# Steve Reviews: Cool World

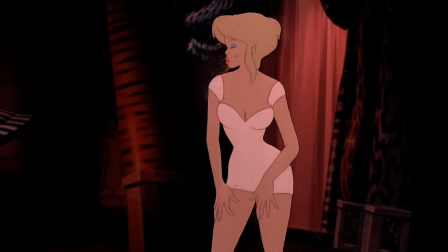11:11 Frank questions Holly as to where Jack is, but Holly says that she hasn't seen him,
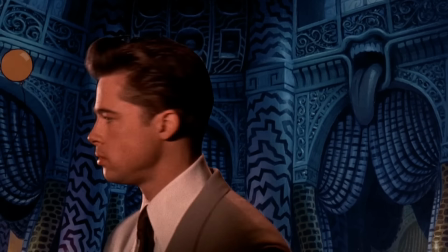11:16 so Frank… just leaves. great detective work there Jack then arrives at
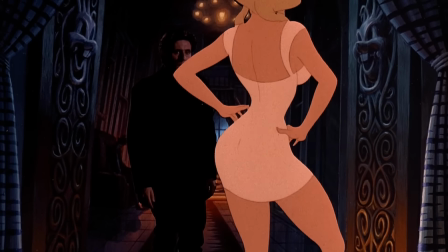11:22 the club where he finally does the dirty with Holly in what is an incredibly weird
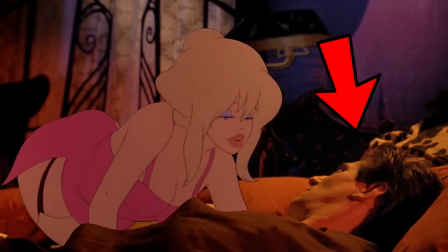11:28 and uncomforting scene to watch like he's not even moving in
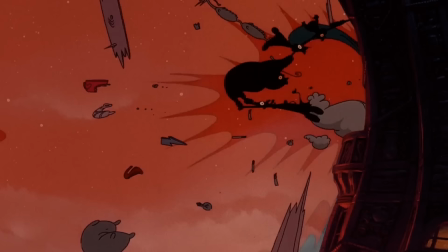11:33 this shot this leads to a literal explosion which causes Holly to turn into
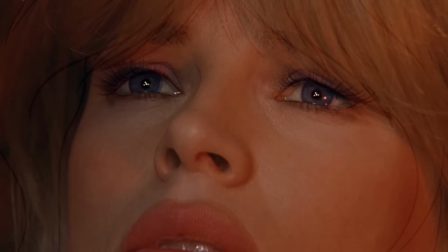11:38 a real person played by Kim Basinger which fun fact behind
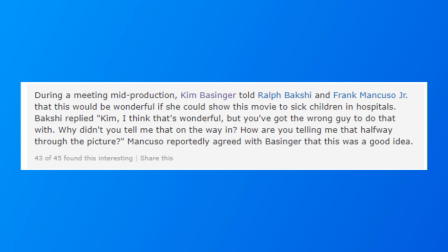11:43 the scenes Kim wanted this film to be toned enough so that she could show it to the sick children in the hospital like no offense Kim but when you
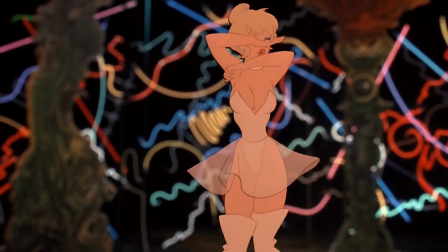11:53 read the script to this film what part of any of this did you think could be potentially
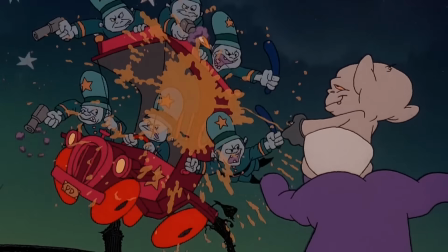11:58 shown to sick children in a hospital Frank
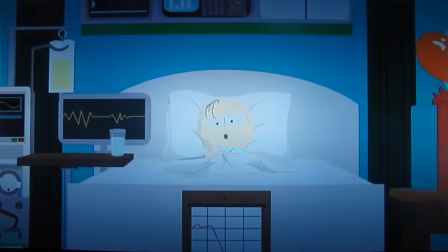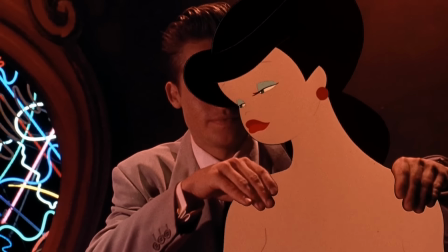12:10 then heads back where he has some more convincing interaction with his cartoon girlfriend
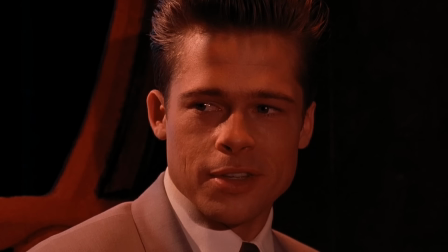12:14 yeah good
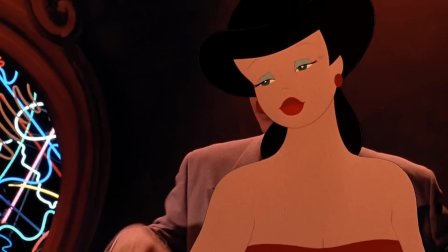12:21 idea cut away so you don't have to animate any more awkward interactions. And you know, on this note, let's just compare these live action interactions to Roger Rabbit.
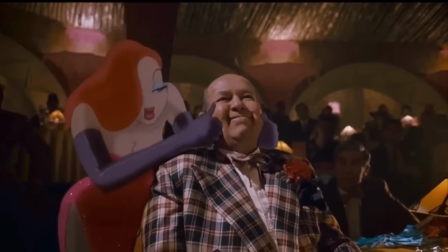12:31 See in Roger Rabbit the interactions were far more convincing.
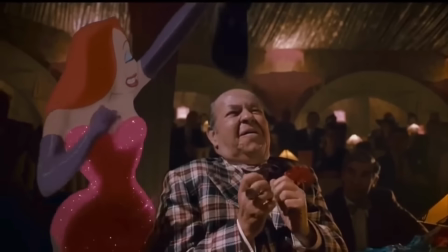12:36 After the characters were animated, the footage was then sent off for compositing, where technicians animated dynamic shadows,
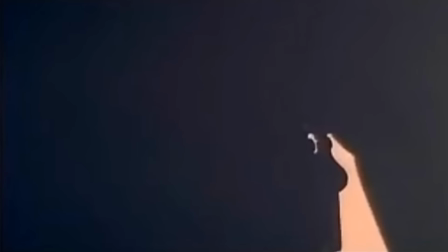12:43 lighting and tone mats separately to make the cartoon characters look more three
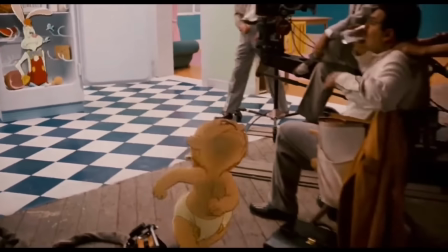12:47 dimensional and give the illusion that the characters were being affected by the lighting on the set.
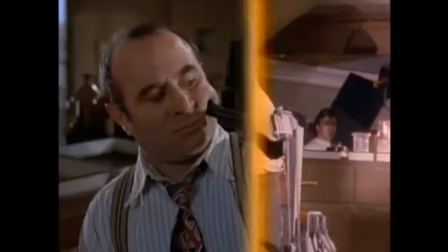12:53 That and they had some great animatronics to make it look like the Toons were really interacting with the real world.
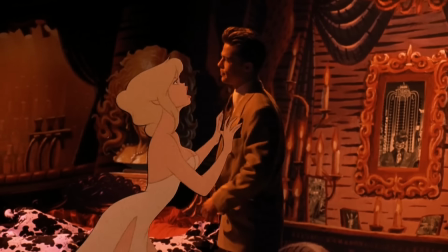12:59 Here in Cool World though,
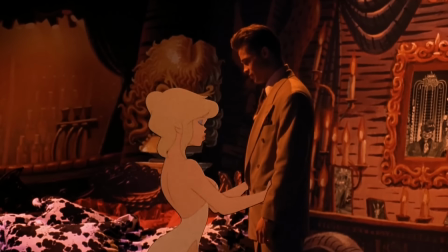13:01 there aren't many dynamic shadow or lighting effects and the objects the Toons interact with don't always react to them,
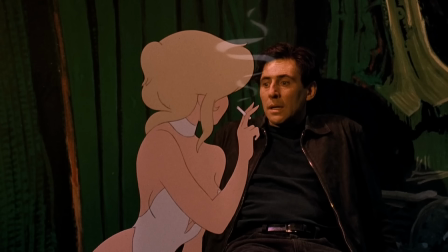13:09 making them look completely separate from the world they're supposed to be in.
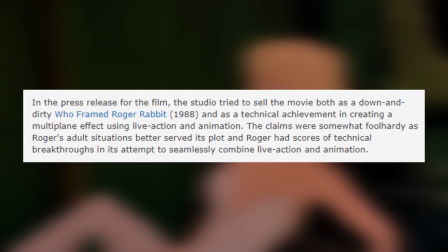13:13 Apparently the studio claimed the film to be a technical achievement of the live action and animation genre.
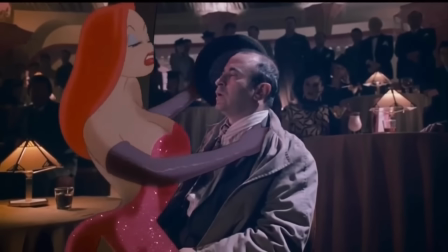13:19 But no, Roger Rabbit definitely did this much better, Christ I'd even say that the 1940s Looney Tunes Short did a more convincing job.
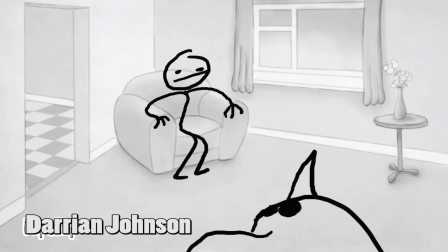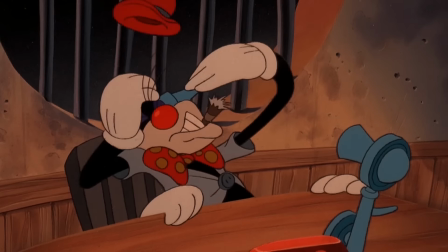13:34 Back to the plot, Nails receives a tip off that Holly managed to do the dirty with Jack.
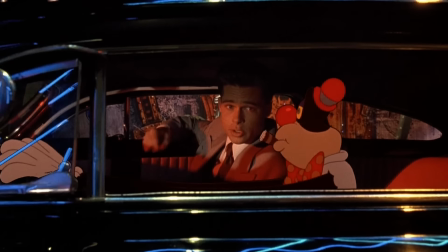13:39 Despite Frank telling him this earlier on and
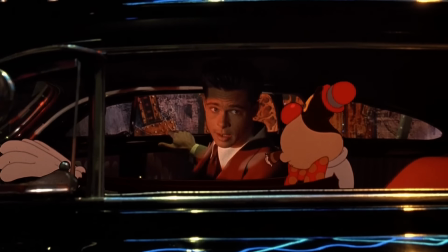13:45 despite the fact that this very act could destroy the world,
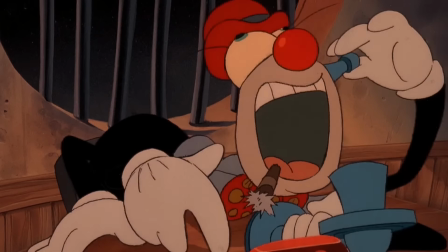13:53 Nails decides not
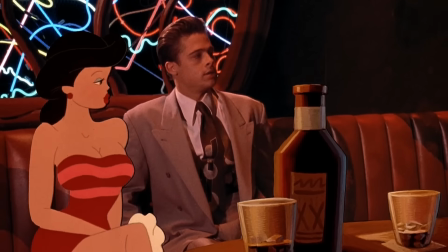13:58 to tell Frank about what's just happened so that he can continue to experience his trouser scraping boner.
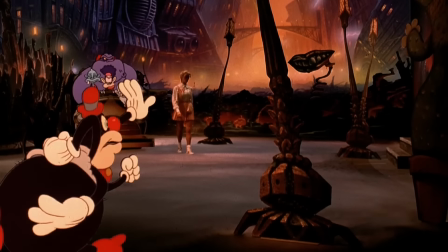14:04 Nails arrives on the scene to try and stop Holly.
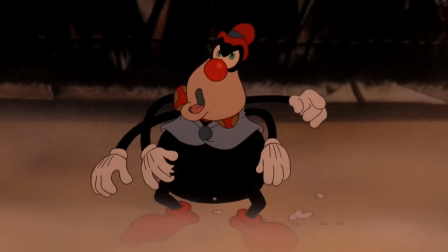14:09 Actually it seems that he only has six and technically only four of those seem to be armed.
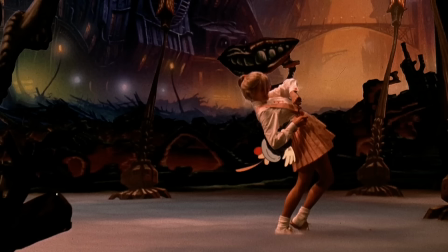14:18 Holly manages to suck Nails up through Jack's fountain pen.